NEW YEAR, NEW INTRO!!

Sometimes when you put a lot of effort and a lot of time into a project, you get a little nervous when you're trying to show it to someone else. And that's exactly how I'm feeling right now, because what you're about to see took me 5 whole months. Well, in 2 days it's gonna be 5 whole months to make. And I'm really excited to show you, and I really, really hope you like it.
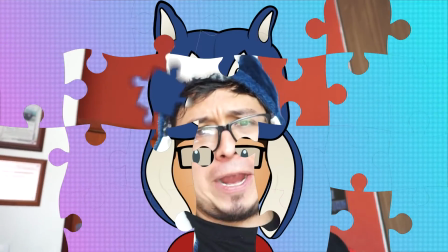0:24 So bring it.
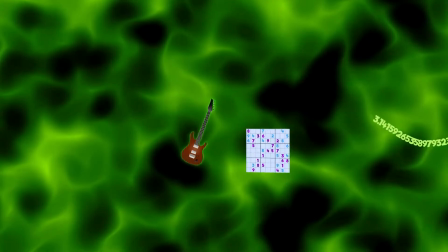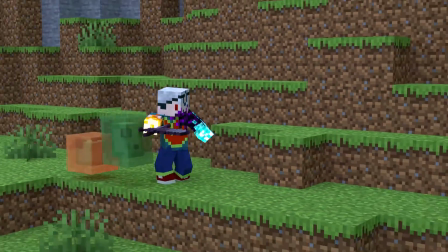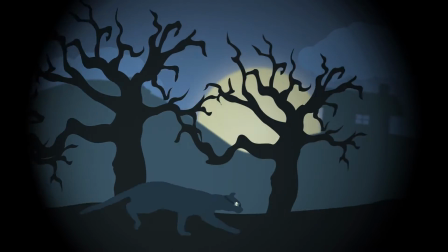Good morning, evening, night, people of planet Earth. How have you been? I hope you're doing great. For some of you, this is probably the first time you're seeing my face, because when I record Minecraft stuff, I don't show my face because I don't want to scare you. Don't worry, I'm not gonna place it in every single video. You don't have to go through those 25 seconds of video every time you watch one of my videos. I'm gonna reserve it for videos that I want to go kind of viral, to get to a lot of people, to people that are new to my channel and that sort of stuff. What I'm gonna do now is go to the computer writer and show you, kind of break down what this intro has, what it means and that sort of stuff. And I really hope you enjoyed it, and now we're gonna move there and see, like, frame by frame, some of the things that I put there and why I put them there.
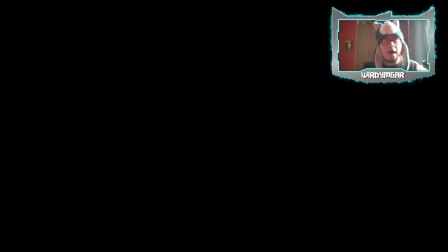1:36 Welcome to my computer. Now I'm going to break down how this was made, and I don't think I mentioned it already, but even the music was made by me and I'm very proud of it. That being said, I know nothing about music theory, and if there are any suggestions on how to improve it, please let me know down in the comments.
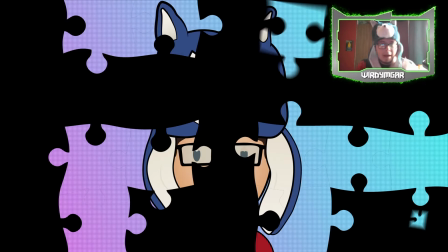1:54 That being said, we begin by introducing my animated version using this sort of puzzle transition.
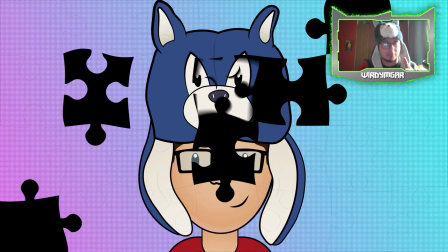2:02 I don't think I've mentioned this before, but I really love puzzles, and that's the reason for which I chose this transition. I made it by hand, it was a pain to make this, but if you're very observative, you'll notice that, let me use this scene.
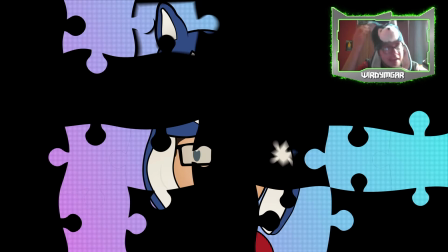2:18 If you look at the ear of my little hat Sonic, you'll notice that it's not actually like printed in the piece, like the whole image, but it's a bit of a transparent transition that's showing the picture. And I did it this way because I tried the other way and this way,
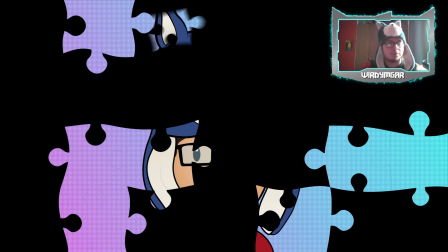2:35 and nobody seemed to notice the difference played at full speed, and this one impacts less on my computer, so I use this one.
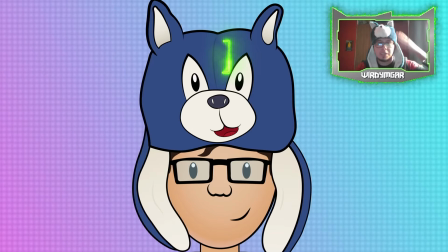2:43 On the next part, we're going to see that in Sonic's head, which now represents also my head, a door starts to form,
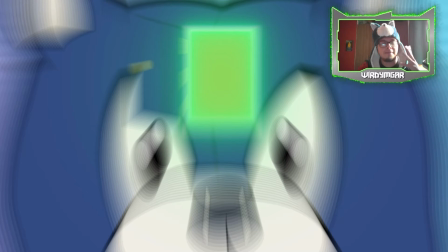2:50 and we go through this door into a bit of an abstract world which represents my ideas.
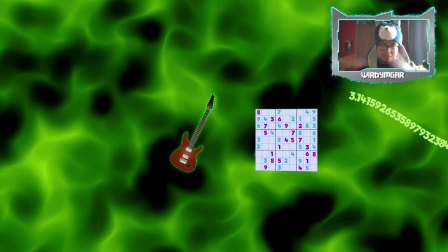2:56 And here we're going to see a couple of things. All of these ideas represent either a future video or a video that already exists.
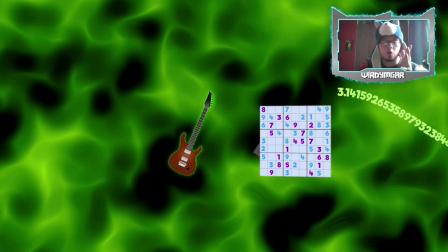3:04 But this first image, the Sudoku right here, it's a very special Sudoku. I'm going to make a video about it very soon because I wanted to finish the intro to include it in that video. So now that this is done, I'm gonna be able to do that video. You're going to see why this Sudoku is here.
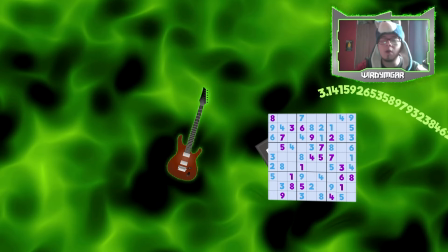3:22 Next, we have this sort of snake number, which some of you might have already recognized as pi. Pi is my favorite number, one of my favorite numbers, my favorite irrational number. And I used to know like 400 decimal numbers of pi, and in order, of course.
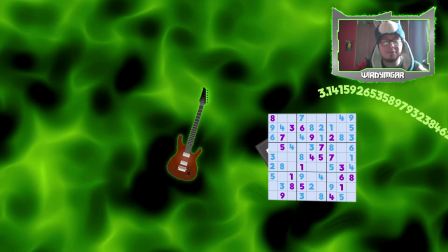3:41 I just wanted to throw that fact there. And to the left, we have a guitar, which is based on my guitar.
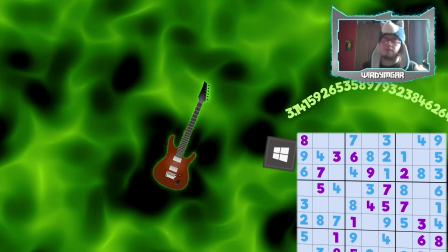3:48 I don't know if you've seen it before.
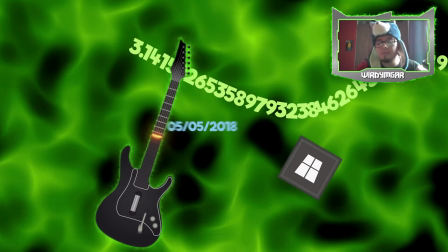3:49 And this guitar turns into a Guitar Hero guitar because I love both the real guitar and playing Guitar Hero.
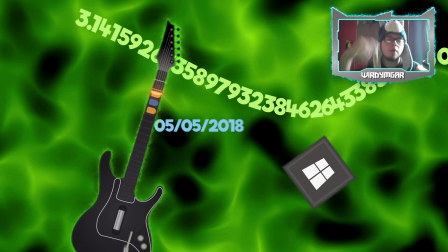3:58 I'm gonna bring that to the channel hopefully soon. To the right, we have a keyboard key, which some of you might have recognized the symbol.